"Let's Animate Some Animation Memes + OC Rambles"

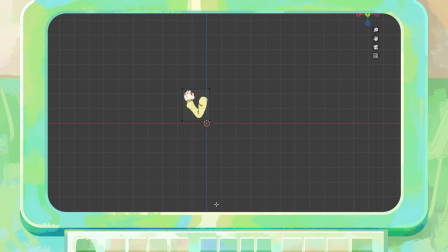So for how I animated Eren, for the first frame I imported all the separate pieces I drew of them by selecting Import Images as Planes.
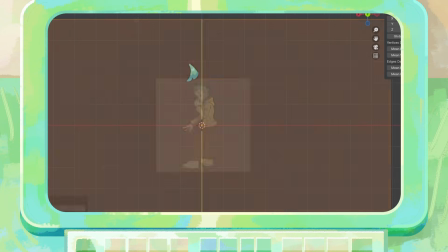Then I use the Edge Loop tool to cut around the pieces. I import another plane and add a lot of subdivisions.
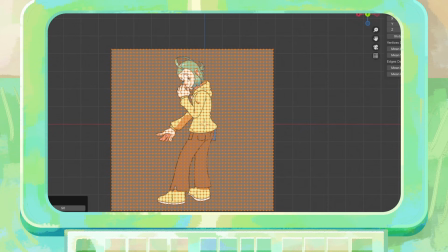Then I delete the faces only and convert this plane as a curve. I then select the plane and shift select a piece of Eren.
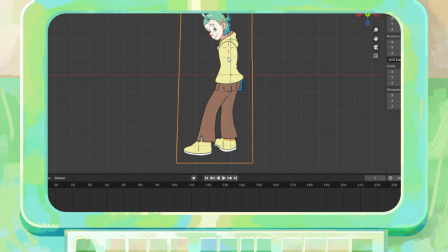Go into edit mode, select mesh and knife project. Eren has a lot of vertices that I can now move around and animate. Rinse and repeat this for every single piece of Eren.
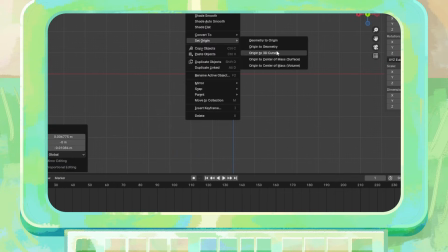I also use the 3D cursor to move the pivot point to Eren's joints for each layer, and finally, I add a shape key,
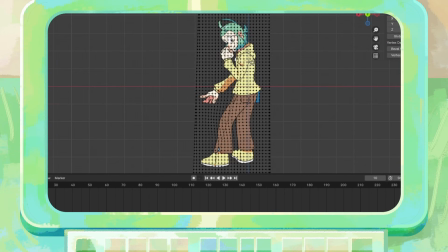which basically allows me to tween between the original shape of Eren and the new one I create once I use Blender Sculpt tools to move around the vertices. A lot of this probably sounds very complicated if you aren't already familiar with Blender, however I thought I would share my process a little for how I created this.
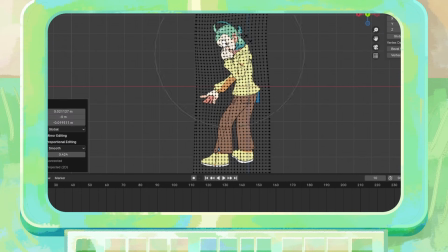I also set my frame rate for 10 frames per second as I just like to animate with a lower frame rate. Then I set a keyframe for all of Eren's layers starting on frame 1 and the final one on frame 10. I also have the shape key's value set for 0 on frame 1 and 1 on frame 10.
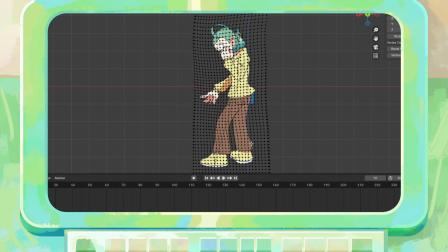When the shape key is set to 1 you can see the distortion I made to Eren's vertices. With all of the prep work finally completed, Eren is ready to animate. I then go into frame 10, start to rotate Eren's body a little to give them some motion, adding some extra flexibility by sculpting the vertices to avoid Eren looking too rigid.
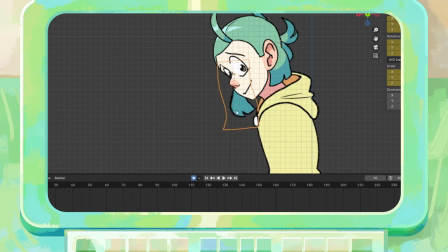This is what I did for each of the 4 Eren frames, even for the extra drawings I made for this meme.
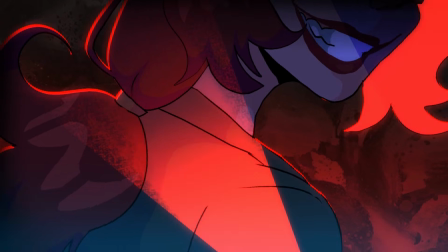These 2 characters smiling, Eren looking angry in this shot.
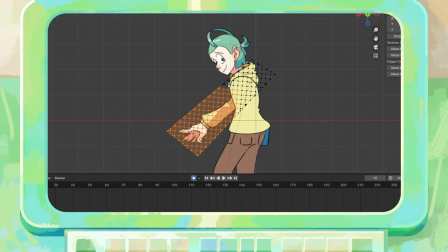Animating like this is a lot more quicker and flexible, however the downside is the image quality. Because these are exported as a PNG, if you zoom into them too much you can see the pixels.
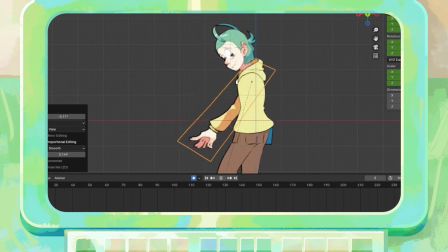We're a grease pencil object which is made of vectors, so the lines you draw will always have a high quality.
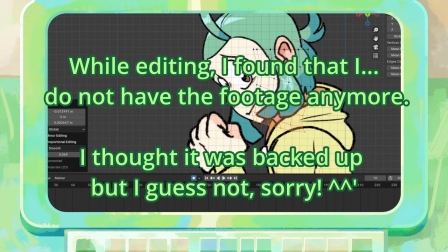Since I have the footage, some highlights of animating the Eren lore scenes, I guess we can call it, was this scene for Eren and the mysterious figure behind him.
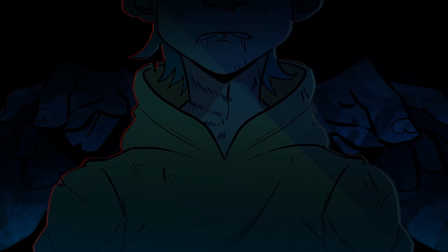This mysterious figure, while they do have a name, I cannot share that sadly at this point in time, but they are a very simple rig made up of their torso, forearms and hands, which I scale and rotate to make it look as if they're looming above Eren,
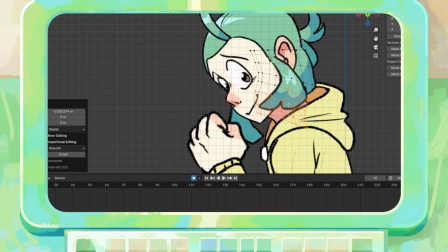preparing to grab them. This character's design is a work in progress, so what you see of them here isn't anything final.
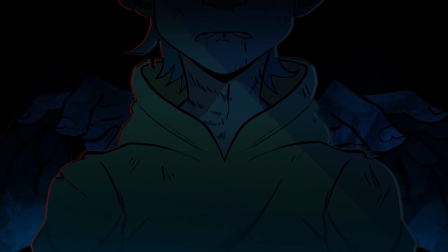For animating Eren in this shot, I sculpt the vertices upwards on their face to make it look as if Eren's looking up, as they drop their shoulders looking helpless. Also, whenever I've shared this design of Eren before, some people have wondered what the device on Eren's right ear is.
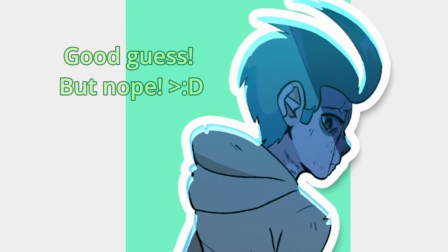Is it some hearing support device? For this shot of Erin's arm on the ground, there is a blood puddle,
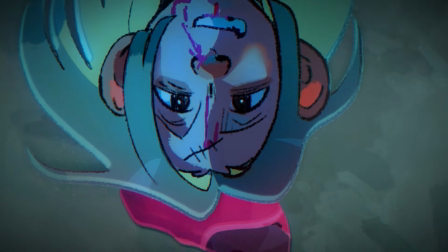and this is a reused asset from one of my previous projects where I animated this blood puddle in Blender by sculpting the vertices to give it that smooth movement. I import the frames into Krita and then add some layer styles. Anyway, oh boy, that was a lot of technical talk in OC Rambles. I apologise that this video kind of went all over the place. And finally, here is the meme of Erin.
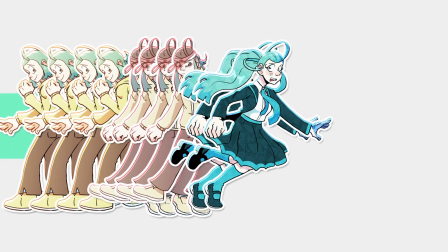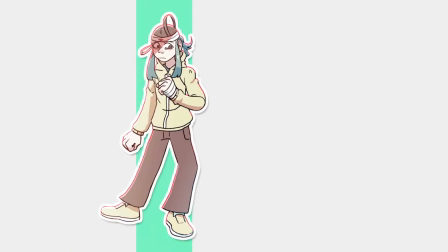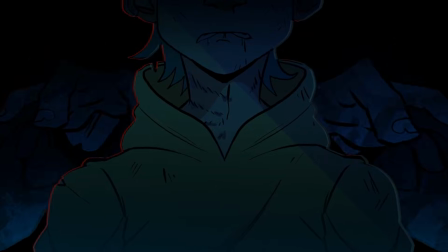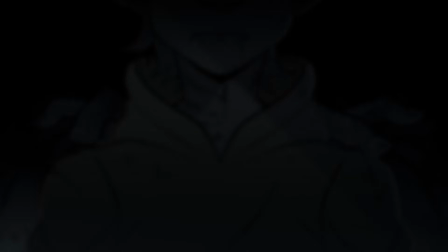After I make animations, I will post them and rewatch them a bunch. I just enjoy seeing that all my time and effort went into something, and guys, I messed up. It wasn't until after I posted this animation meme that I noticed something, just as I was about to fall asleep. I want to see if you can spot it.
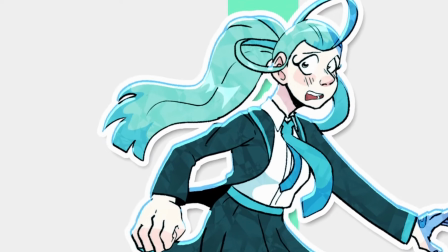Did you see it? Let me just zoom in just a little bit. I forgot to export Erin's hair strand in Blender.
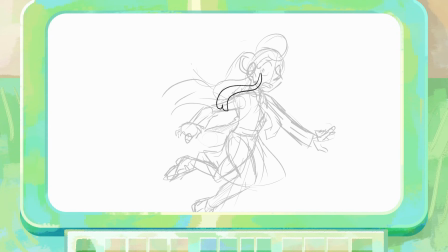That day of animating this meme in Blender, I worked non-stop until the evening,
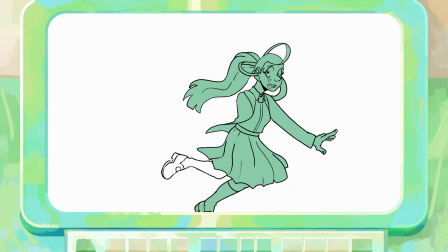and when you get super absorbed in a project, oversights tend to happen, such as a key detail to Erin's design.
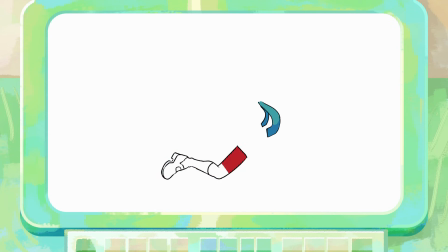A detail that I drew and animated in Blender. I forgot to export the layer for it.
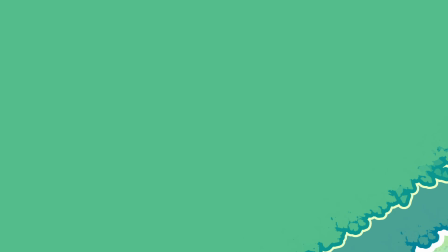Just a single button press, and it was already too late because I posted it and that mistake will have to live with me forever.